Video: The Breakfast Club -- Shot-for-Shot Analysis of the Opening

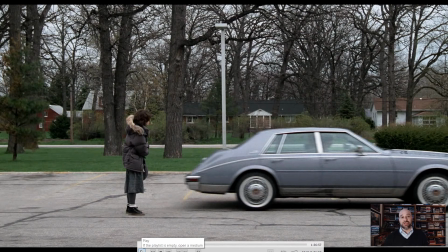12:21 Perhaps it means no relationship with her parents. And look at this.
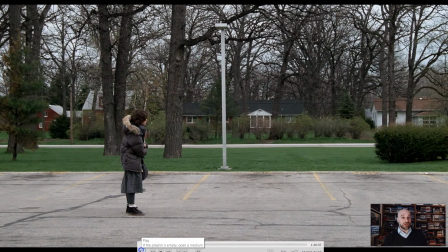12:26 Wonderful ending of the shot, which began with the Emilio Estevez character getting out of the truck, the Judd Nelson character walking across the parking lot, and now here, this shot, so beautiful because it shows us the isolation, the emptiness, the longing, the alienation of this character.
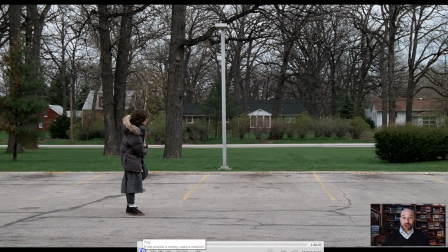12:43 She's standing here all by herself, left all alone by her parents, her grandparents, maybe not even family members, maybe just friends. Now hang on with me for one more minute because I want to show you the interior of the high school as they go sit down in the library or detention center.
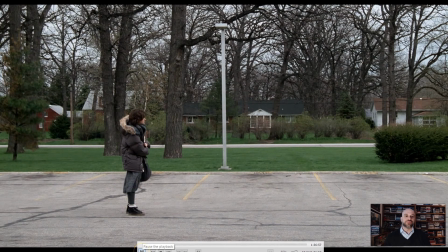12:59 Let's watch the next 1 minute of this movie. Here's the interior.
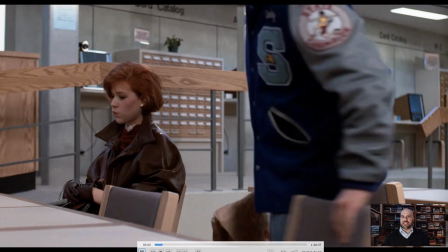13:10 And we'll start to see the characters sort themselves out as they sit somewhere in this detention area in the library.
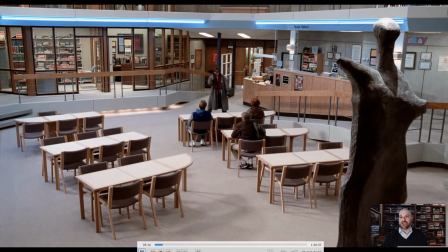13:21 The continuation of the misfit character who walked across the parking lot. Here's the other side of the interior. And that art object on the right, that sculpture, is very important to this movie. It dominates many aspects or elements of this movie.
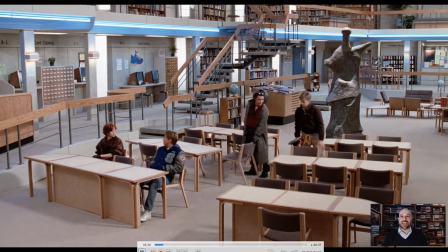13:35 A little bit of an alpha male move there. Kick the geek or the nerd over to this other table.
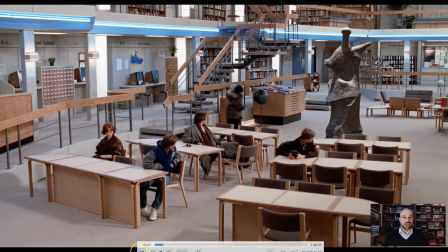13:42 And here's the misfit walking into the library. And we see how they sort themselves out. She even walks behind that sculpture as they all turn around and look at her. Who is she? Maybe they think she's weird, who knows, but she's going to sit by herself.
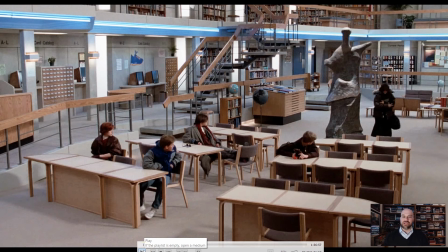13:56 Once again, the theme of isolation, alienation of this character shows up. Watch this.
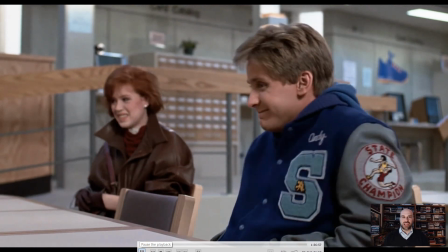14:02 Now these two are associated here in that shot. These two are associated in this shot. Haha, they say to themselves, he's feeling a little weird.
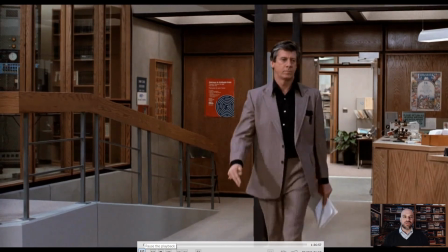14:09 Here comes the vice principal.
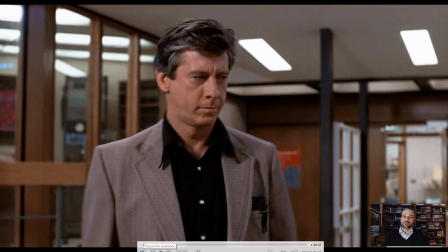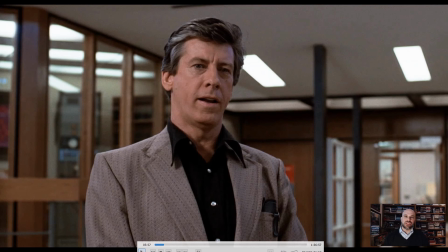14:17 Well, well.
This is a low-angle shot looking up at him. He looks dominant, he looks powerful, and he's going to lord it over them. He's basically the warden of the prison camp that is this high school. Oh, here we are.
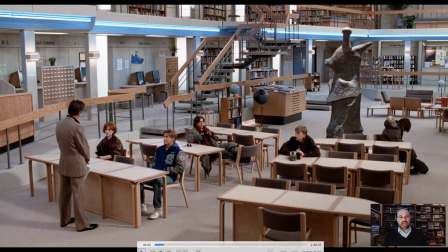14:29 And here's the final shot I want to show you. Here's the hierarchy at the beginning of the movie as we see all the characters sorted out. You've got sort of the more powerful, more high status characters over here. The Judd Nelson misfit character sort of invading that space and not paying any attention.
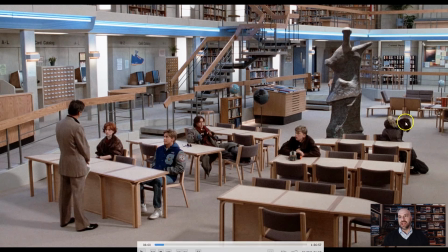14:43 The geek or the nerd is paying attention over here, and then the misfit. Look at her posture, total isolation and loneliness here. Now, one thing I find interesting about this shot is even though the principal is the highest,
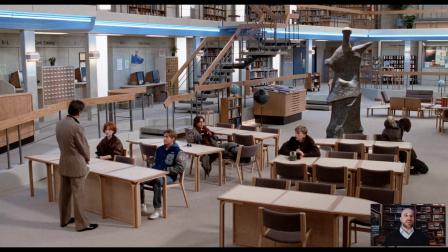14:56 now if you look at the horizontal line here, he's the highest, tallest character in the frame. I feel like the dominant of the frame, the thing I look at first, is right there. I could be wrong about that. There might be other ways to look at this frame.
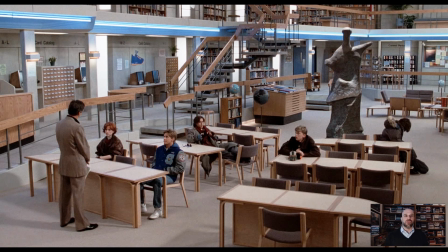15:07 But these two males, especially the misfit character who's going to initiate the action in this movie, gets to be the dominant character as opposed to this vice principal over here. Wonderful opening shot. Anyway, the 5 characters and even the vice principal over on the left to some extent has been created,
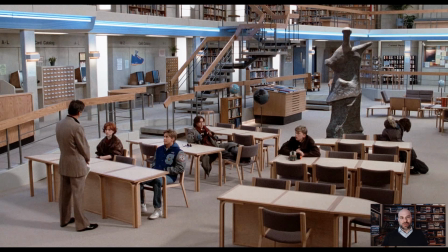15:22 and now we're ready to watch this movie and see how these 5 characters sort themselves out over the course of this very memorable and still famous movie. Thanks for watching this analysis. Please subscribe to my channel. Please give me any comment you want. I really appreciate it. Hope you have a great day.